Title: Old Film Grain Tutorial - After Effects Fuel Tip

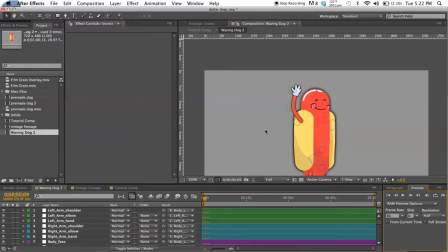[0:01]
Hey guys, this is Alex from The New Fuel. On today's fuel tip, we're going to be looking at the Displacement Map feature in Adobe After Effects. We're going to be using it to create a sort of vintagey 1950s,
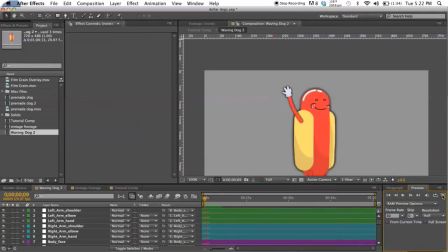[0:17]
the dancing foods telling you to go to the concession stands and buy something tasty. So we're going to take this little puppet hot dog guy here, and we're going to turn him into something like this.
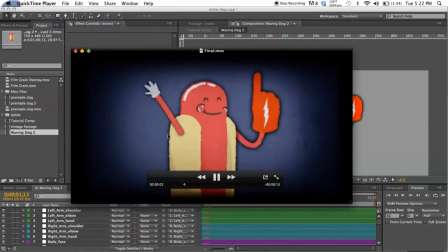[0:32]
So you can see, it just kind of like roughens up the edges on him a little bit. He skips and matches, this old grainy footage look. You know, it looks like maybe this got dropped out of a film canister and got kicked around on the floor of a studio or something. So it looks pretty authentic, I think.
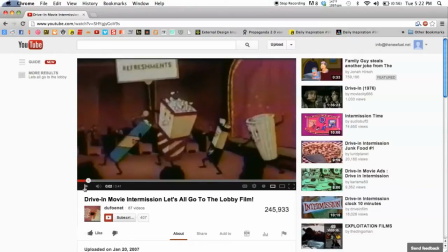[0:53]
So yeah, this is kind of what we're trying to emulate. Let's all go to the lobby.
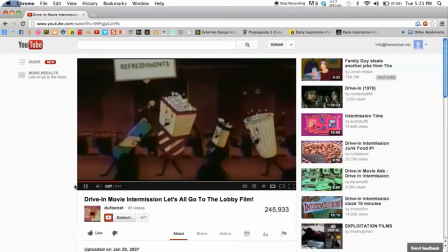[0:57]
Let's all classic. Classic. Looks really good, hand-drawn, pretty grainy.
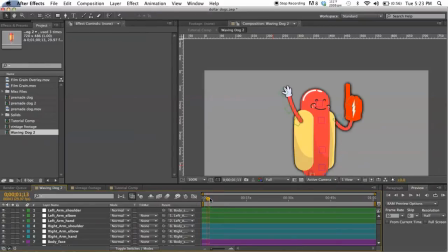[1:07]
Let's go ahead and get started. I'm going to be using this puppet that I built in After Effects, dragged the pieces in from Adobe Illustrator. For a really great series of tutorials on using the puppet tool in After Effects and rigging puppets,
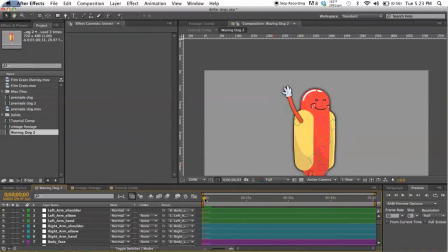[1:21]
I would highly recommend heading over to ED Films and watching Dan Geiss's series of tutorials on puppets. Really great stuff, taught me pretty much everything I know about using the puppet tool, and you can see over here there's a lot of just a lot of stuff going into one pretty simple puppet,
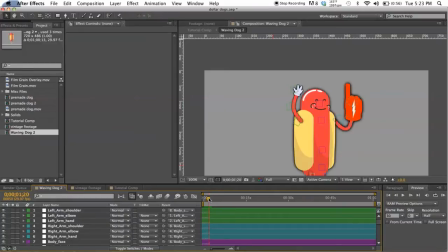[1:39]
but it's definitely worth it. Looks really good. So again, that's ED Films.
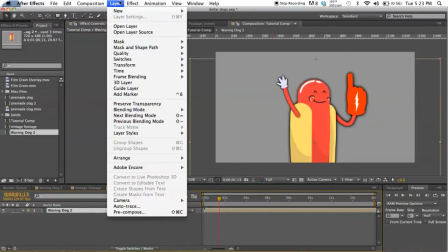[1:44]
Let's go ahead and get started though. Let me first just drag a new background layer in here.
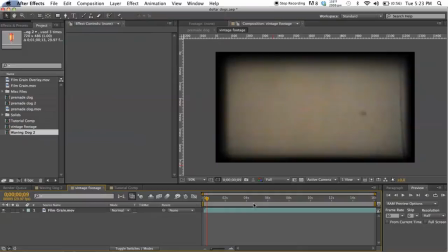[1:54]
Okay. First thing you're going to want to get is, you know, just some old grainy looking footage.
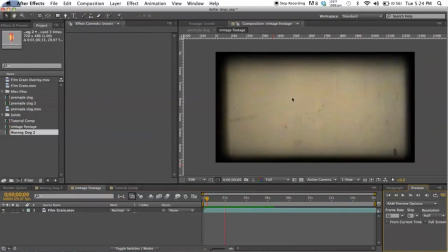[2:00]
I found this on YouTube. It was a free download. I'm sure you could make something like this in After Effects if you had the time, just using different textures and effects. But just for the sake of keeping this brief, I'm going to be using a free download.
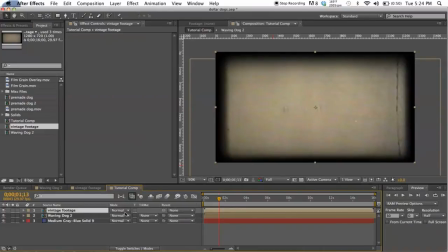[2:20]
So let me pull that into our comp. First thing I want to do is tint it to black and white. We're actually going to be using this motion texture as our displacement map, but I'm going to get into that in just a minute.
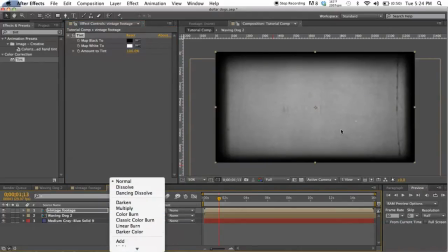[2:36]
But it just is going to work better for our purposes if it's in black and white.
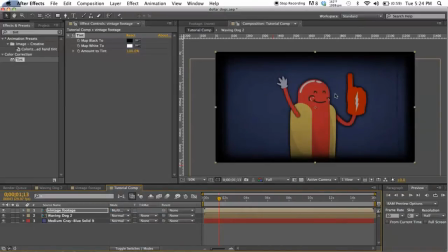[2:39]
And I found that setting this sort of thing to multiply looks pretty good. And I'm going to also drag in one more overlay. And you can see this one is a lot lighter.
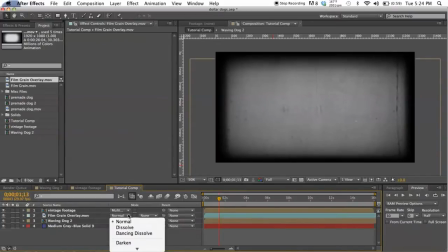[2:53]
And I put it underneath the multiply layer, and I like to set this one to soft light.
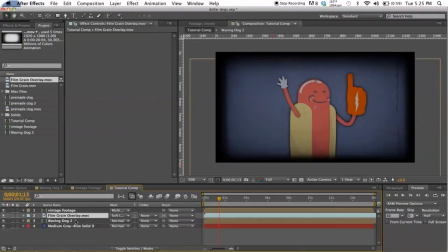[2:58]
I think it looks pretty good. Okay, so the first thing we want to do besides tinting our footage, and this is a very important step, is you're going to want to posterize time, and you want to set it to 14 frames.
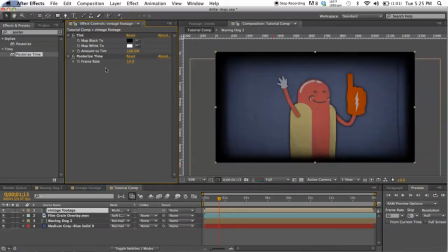[3:14]
Now, if you're not familiar with what posterized time does, basically what it's doing is it takes your footage.
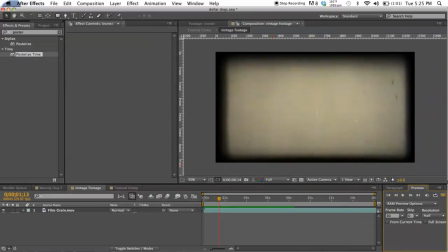[3:21]
So I downloaded this stuff at, 30 frames per second off of YouTube.
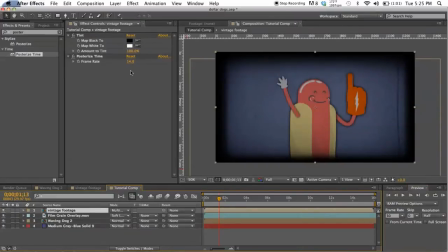[3:26]
And what it's doing is it's locking it at 14 frames per second instead. And, old, like, 8mm cameras, like a Super 8, their frame rate was about 14 to 16 frames per second. So it's just going to make it look more authentic.
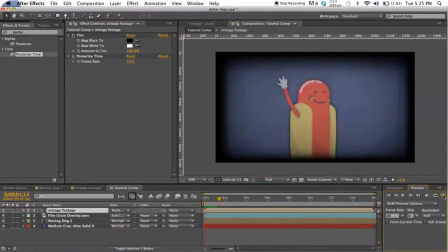[3:46]
It makes it, it skips frames every once in a while, so it looks a little bit less smooth. I can see we're getting some weird artifacting things on this layer, so I'm going to move this over. All right, that looks a little bit better. Okay.
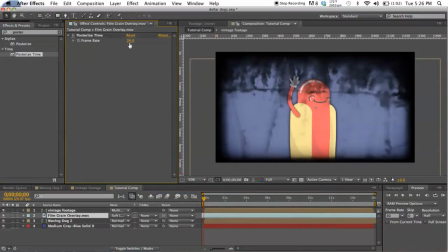[4:00]
I'm going to do the same thing to our soft light layer. So that's looking good. So let's go ahead and preview this.